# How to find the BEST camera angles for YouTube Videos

What is up, everybody? Ben Johnson here, and today we're talking about camera angles.
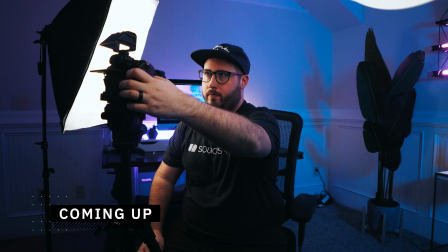4s
My goal is that by the end of this video, you'll feel confident in where you're placing your camera so that you can crush it on your videos. Let's go.
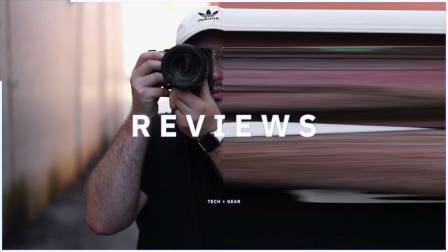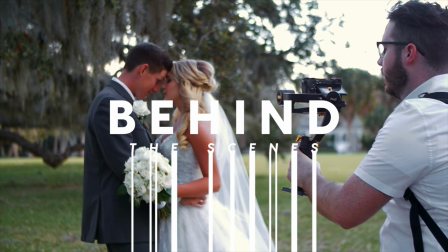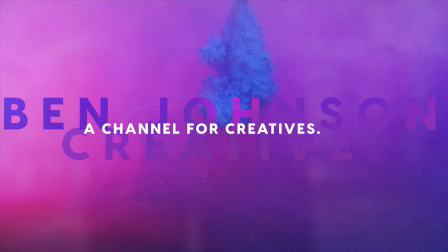Alright, welcome back to the channel. As mentioned before, today we're talking about camera angles.
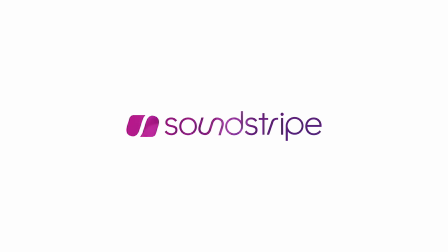37s
Also, huge shout out to Soundstripe for sponsoring today's video.
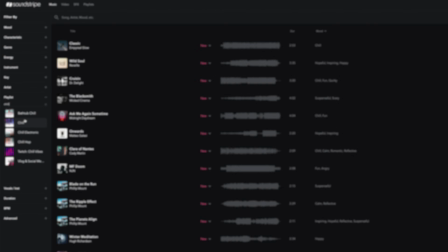41s
If you guys are in the market for some awesome music that you can legally use on your films, definitely check out Soundstripe. I'm going to walk you through 3 steps that will help you feel confident in your camera placement so that you can crush it on your videos. When considering your camera angle, it is crucial to choose the right lens.
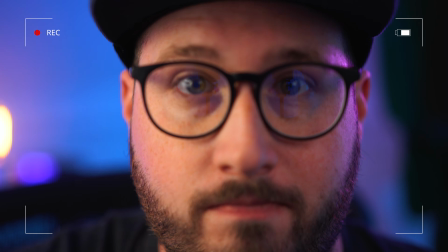64s
If you choose too close up, it can be awkwardly uncomfortable. So I prefer and recommend to use a wider lens.
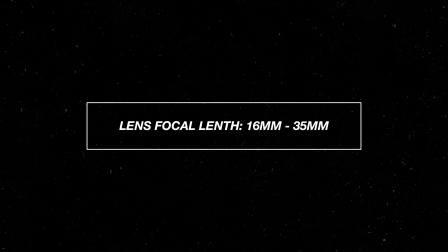72s
Anywhere from the 16mm to the 35mm range is great.
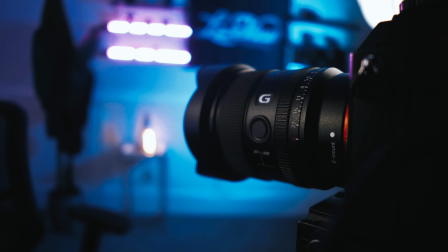77s
Personally, I use a Sony 20mm 1.8 lens.
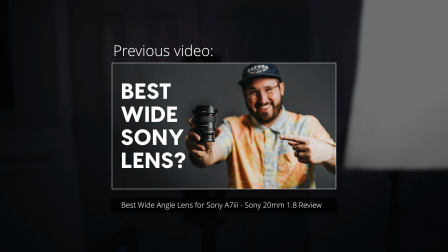81s
If you want to learn more about this lens and why I think it is so awesome, then you can check out my full review video here.
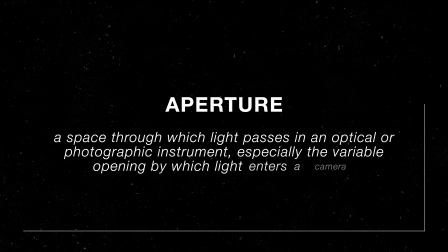88s
The other thing to consider with your lens is aperture. This controls how much light is let into the lens as well as the overall depth of the image. If you don't know what aperture is, or maybe you just want to learn a little bit more about video camera settings,
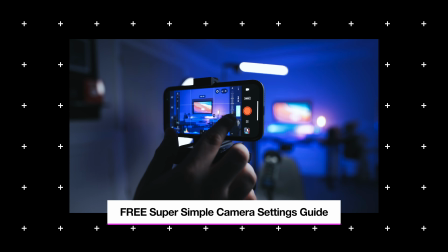102s
I've actually created a free, super simple camera settings guide. It will help you go from shooting auto to manual in minutes. I'll go ahead and place a link in the description. I prefer prime lenses because they have faster apertures, which means they let in more light and give you more depth.
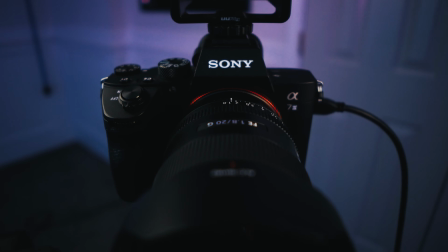118s
In this case, my 1.8 lens has a faster aperture, which allows for more background separation, giving that blurred out look. This is great because it isolates me from the background and gives a little bit more of that high-end professional feel. Once your lens is decided on, it's time to walk around your space and decide on the shot. 3 of the main things that I think about while I'm doing this are the rule of thirds, leading lines, and negative space.
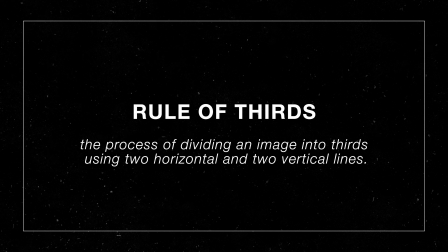149s
The rule of thirds is the process of dividing an image into thirds using 2 horizontal and 2 vertical lines.
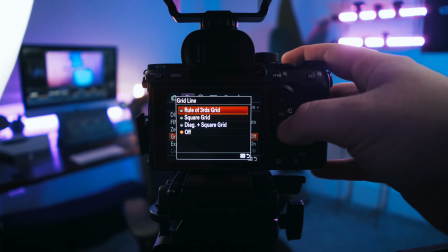157s
While shooting and composing, walking around the space, I like to turn on my rule of thirds grid guide.
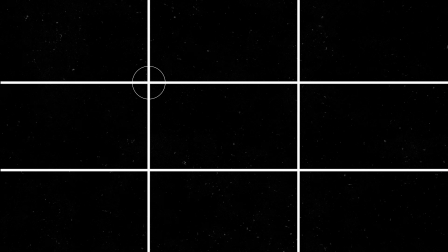162s
In photography, if you place your subject on one of the intersecting points of the rule of thirds guideline, it will create a more natural looking image.
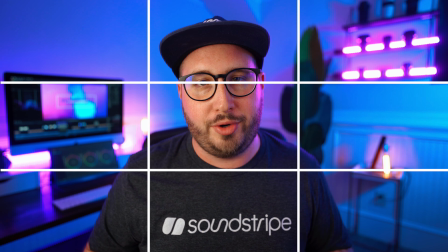171s
However, for YouTube videos, I would recommend placing yourself into the middle third section with your eyes hitting right along the top horizontal line. This makes it really easy for your viewers to find you and connect with you. Leading lines are lines that appear in a photograph that have been framed and positioned
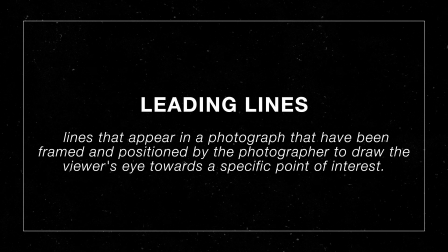189s
by the photographer to draw the viewer's eyes towards a specific point of interest.
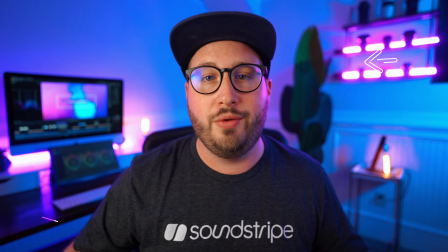194s
I look for leading lines in bookshelves and desks and pictures and walls
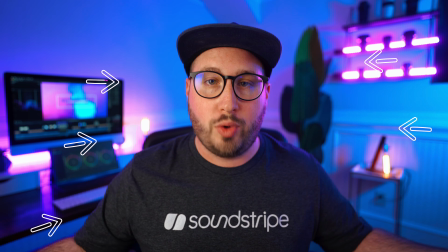199s
to see if there's anything that will help draw the viewer's attention to me, the subject.
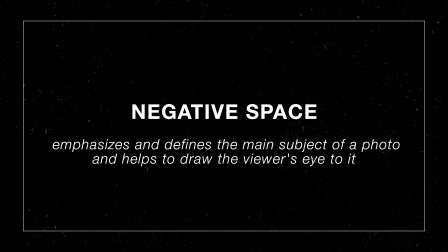204s
Negative space emphasizes and defines the main subject of a photo by drawing the viewer's eye to it.
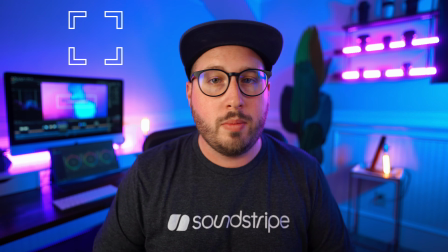211s
I love negative space so much. It's one of the best tools to use when composing your shot because you have to remember a lot of times less is more. If you have a super messy, super cluttered background, it can be a little overwhelming for the viewer and they won't always know where to look or what to focus on because there's just too much going on. If your background is crazy and cluttered, I'd recommend trying to redecorate a little bit or just simply move to a different spot where there's a cleaner wall that you can choose what's in your frame.
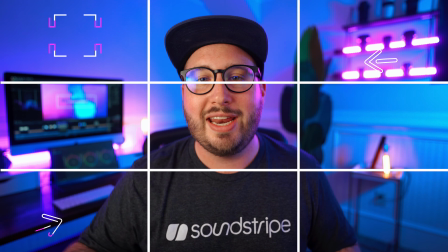243s
Once you've started using the rule of thirds, leading lines, and negative space to your advantage, then it's time to talk about placement. In the realm of YouTube videos, there's 2 types of placement that we're going to be talking about: subject placement and camera placement. When I say subject placement, I'm talking about your position relative to the camera.
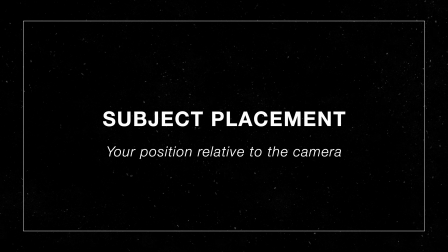267s
Try to position yourself close to the camera while following the rule of thirds guideline.
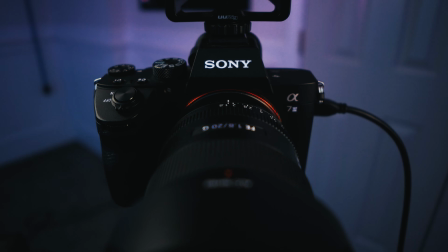271s
And going way back to earlier, remember the type of lens that you're using. Because I'm using a wide lens, I'm actually able to get very close to the camera.
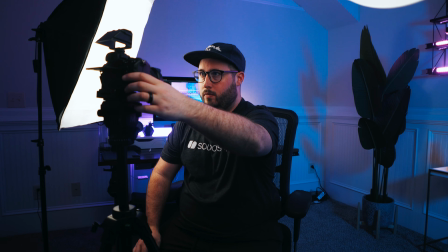279s
Not only does this make it easy for me to reach around and control things, but it also creates more background separation.
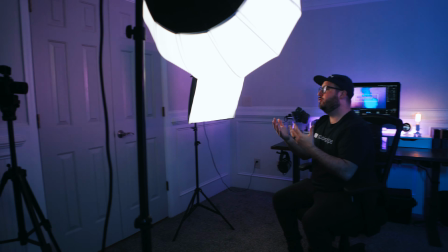286s
Now, if you're using something like a 50mm lens, you're going to have to position yourself further away to maintain that rule of thirds look. So be aware of what lens you're using and adjust accordingly.
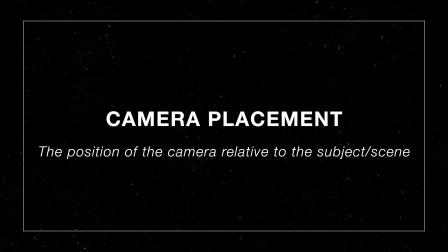299s
Camera placement. The position of where the camera is relative to the subject/scene. One of the main mistakes that I see people make when they're starting out is where they're placing their camera relative to themselves.
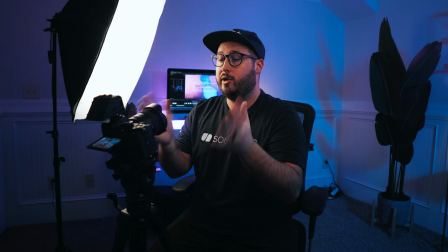312s
A common thing I see is people will place their camera way too low and angle it up, and then we're just staring at your chin.
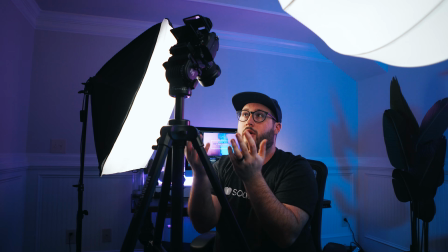318s
On the flip side of that, sometimes people will place it way too high and point it down, and then we're just trying to have a conversation with the top of your head. What you want to do instead is to try to line it up eye level.
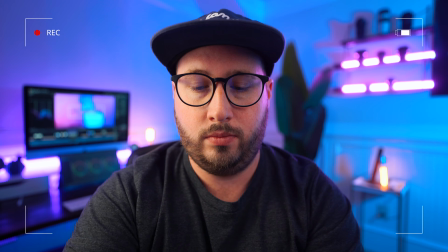329s
Once you set it eye level, you can take it one tiny step further by raising it up just an inch or two above
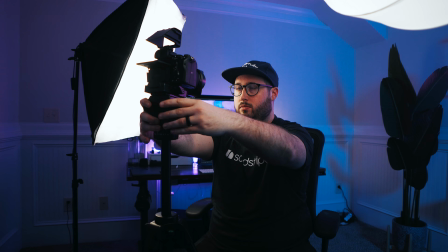336s
eye level and angling it down ever so slightly so that it still feels like we're having a conversation with you. It's just a slightly more flattering image. All right, everybody, that's going to about wrap up this video. I hope you all have enjoyed this and found some value from it. If you are interested in what type of gear that I use, or maybe where I get my music or my video effects, I've placed a ton of links down in the description as a resource for you. Before you guys leave, make sure to like this video, subscribe, turn on notifications, and as always, stay creative. Peace.